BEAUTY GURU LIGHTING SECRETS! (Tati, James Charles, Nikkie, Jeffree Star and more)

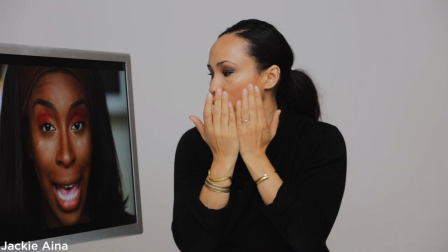[8:05]
The camera is probably positioned right in between those two. so if you look you see that highlight through the center of the face but for her because
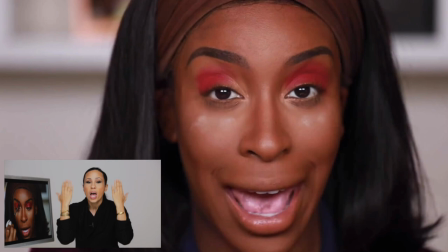[8:12]
she's not creating that wall and wrap there's a little more chiseling that's happening on the sides of the jaw so this is really great especially if you have more rounder features and you want to create them with that chisel down the side another one who uses this light is the
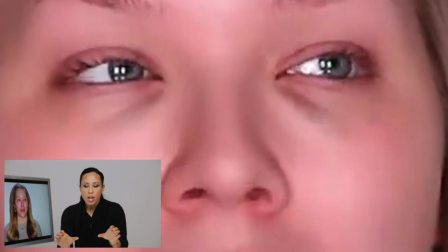[8:28]
amazing Nikki from Naked tutorials and if you look at her eyes she's has those duo lights but what What she's doing is instead of bouncing the light back up,
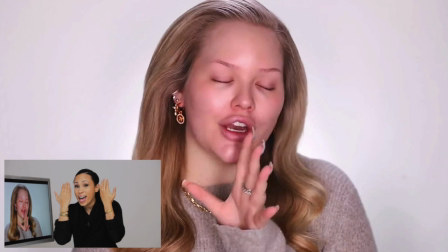[8:38]
she's using two smaller lights to fill in those shadows from below. So if you look at the sides of her jaw, there's a little bit of darkness there.
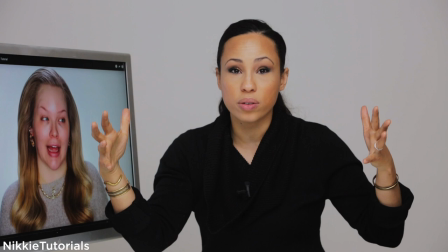[8:46]
Now this is actually something that you'll notice if you go back and watch her videos from a couple years ago. She used to create that wrapping wall of light.
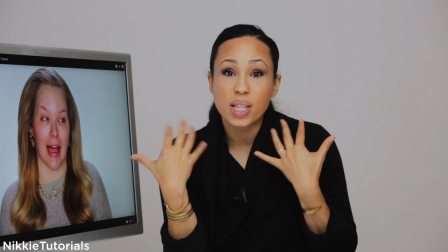[8:54]
My guess is that having a little bit of chisel down the side is really something that emphasizes her face shape.
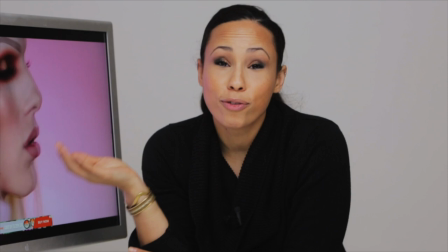[9:01]
Where's Jeffrey? So one person who's actually leveraging both strategies, both the duo and the wall of glow, is Jeffree Star.
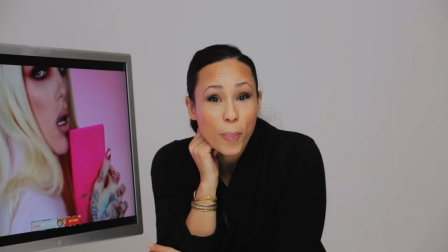[9:09]
If you don't like Jeffree, you can just unsubscribe now. By the way, if you haven't,
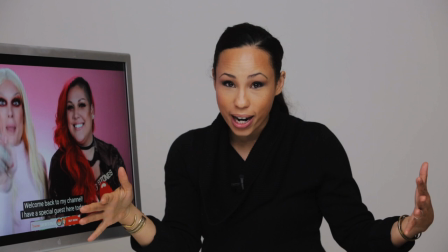[9:16]
take a minute to consider subscribing because every week I come out with new content that is designed to help you level up your photo and video game.
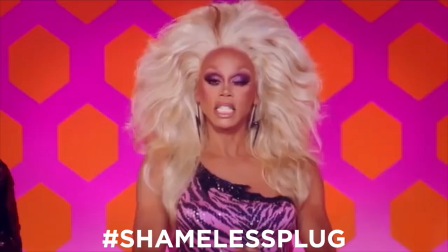[9:24]
So your pictures, your Instagram, everything is showing the amazing talent that you have.
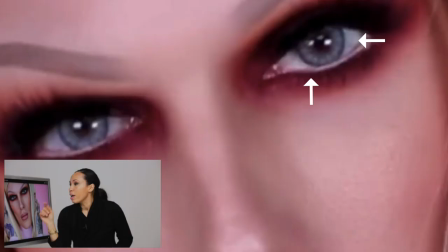[9:29]
Sorry, not sorry. If you notice, looking at the reflections in his eyes, the two key lights, which means the ones that have the most intensity, are these duo lights. However, they are spread out in that trifecta, right? The wall of glow. I don't need to say wall of glow. Every 10 seconds.
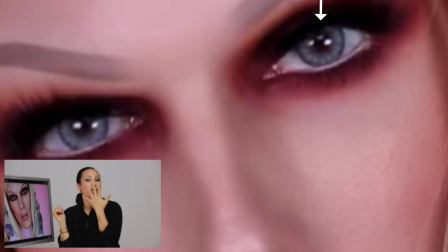[9:46]
But they are spread out to a place to create that trifecta, and you can see that little highlight up top, that there's another light coming in and filling in through the center of the face.
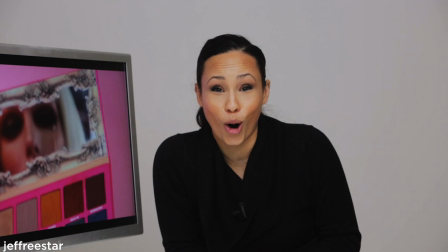[9:54]
And this is why Geoffrey looks fantabulous, perfect, glowing, and wonderful, is because of that beautiful wrap.
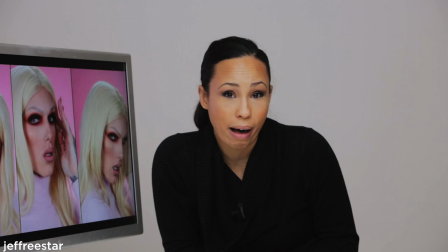[10:01]
I could watch Jeffree Star all day, every day. And in fact, there have been a couple of instances when I legit have. Don't tell anybody, especially the people who were supposed to be having some deliverables from me that I was busy watching Jeffree.
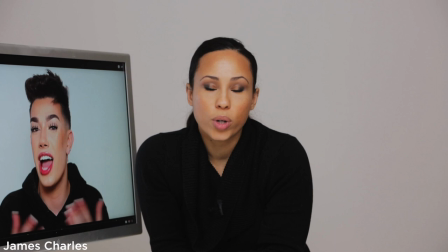[10:16]
Okay. The last style of life that we're going to cover today is coming from everyone's favorite sister, which I have four, so don't say that too loud. Do you think that was karma? Is the mono light single? Potent? In charge? Large? Gotta be large? Anyways, let's dig into it.
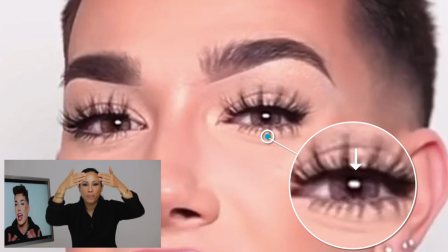[10:41]
If you're looking at the reflection, there's one light, but it is quite wide, meaning that the angles that the light are coming is doing a little bit of wrap.
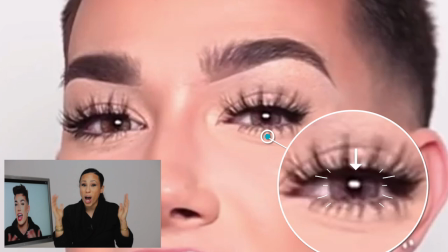[10:50]
Now, if you look really closely, it looks like there is a little bit of brightness on either end of the eye,
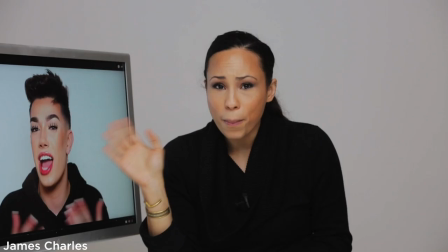[10:56]
which I would take to mean that there are probably bounce cards filling in those shadows. But this is a way to get it done with one light.
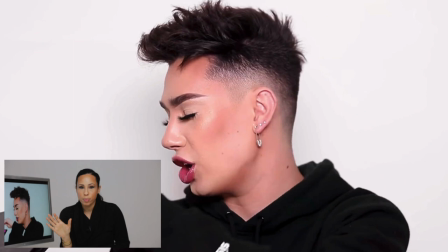[11:02]
So if you pay attention, look closely, you'll notice that there is a little bit of shadow that pops up as he moves around.
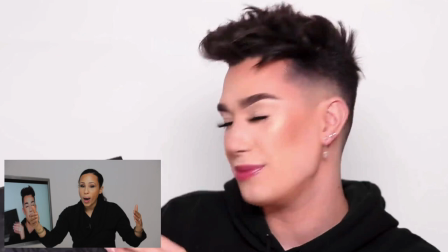[11:08]
And that's because the light isn't wrapping around.
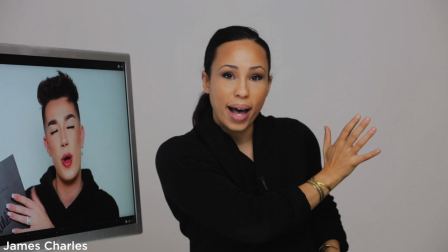[11:11]
Because if you have a light coming from either side, if you have the light wrapping, this light is going to cast light on the background over here.
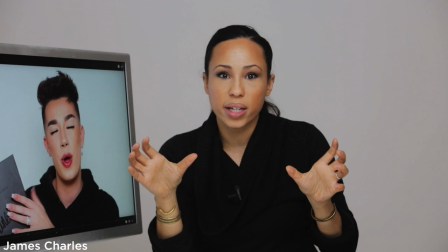[11:19]
This light is going to cast light on the background over here, which means that you're not going to get those shadows.
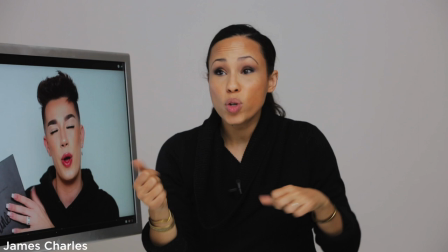[11:24]
So that's something to think about in terms of what you want the background to look like.
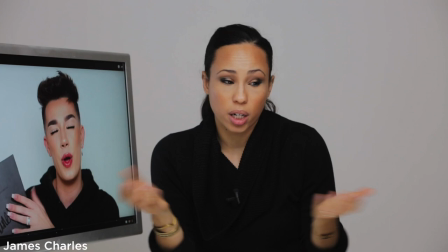[11:28]
Now, if you pop in a background light, that takes it out of the situation, but then you're working with a two-light setup and some people, you know, that's outside of the budge.
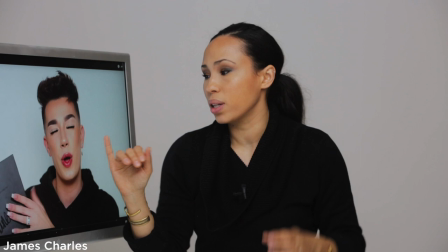[11:36]
But as you can see, by using a little bit of fill and having a wider key light, you can definitely make one light work. Because James is making it work. Okay, so that's it. It's really not as difficult as it seems, right? You have basically three options as a beauty YouTuber in terms of how to light your space in a really beautiful way. You can create a wall of light that really wraps around, that's going to fill in all the shadows and give you a beautiful glow. You can do a duo light, which is going to bring beautiful highlight down the center of the face, but give you a little more chiseled jawline situation.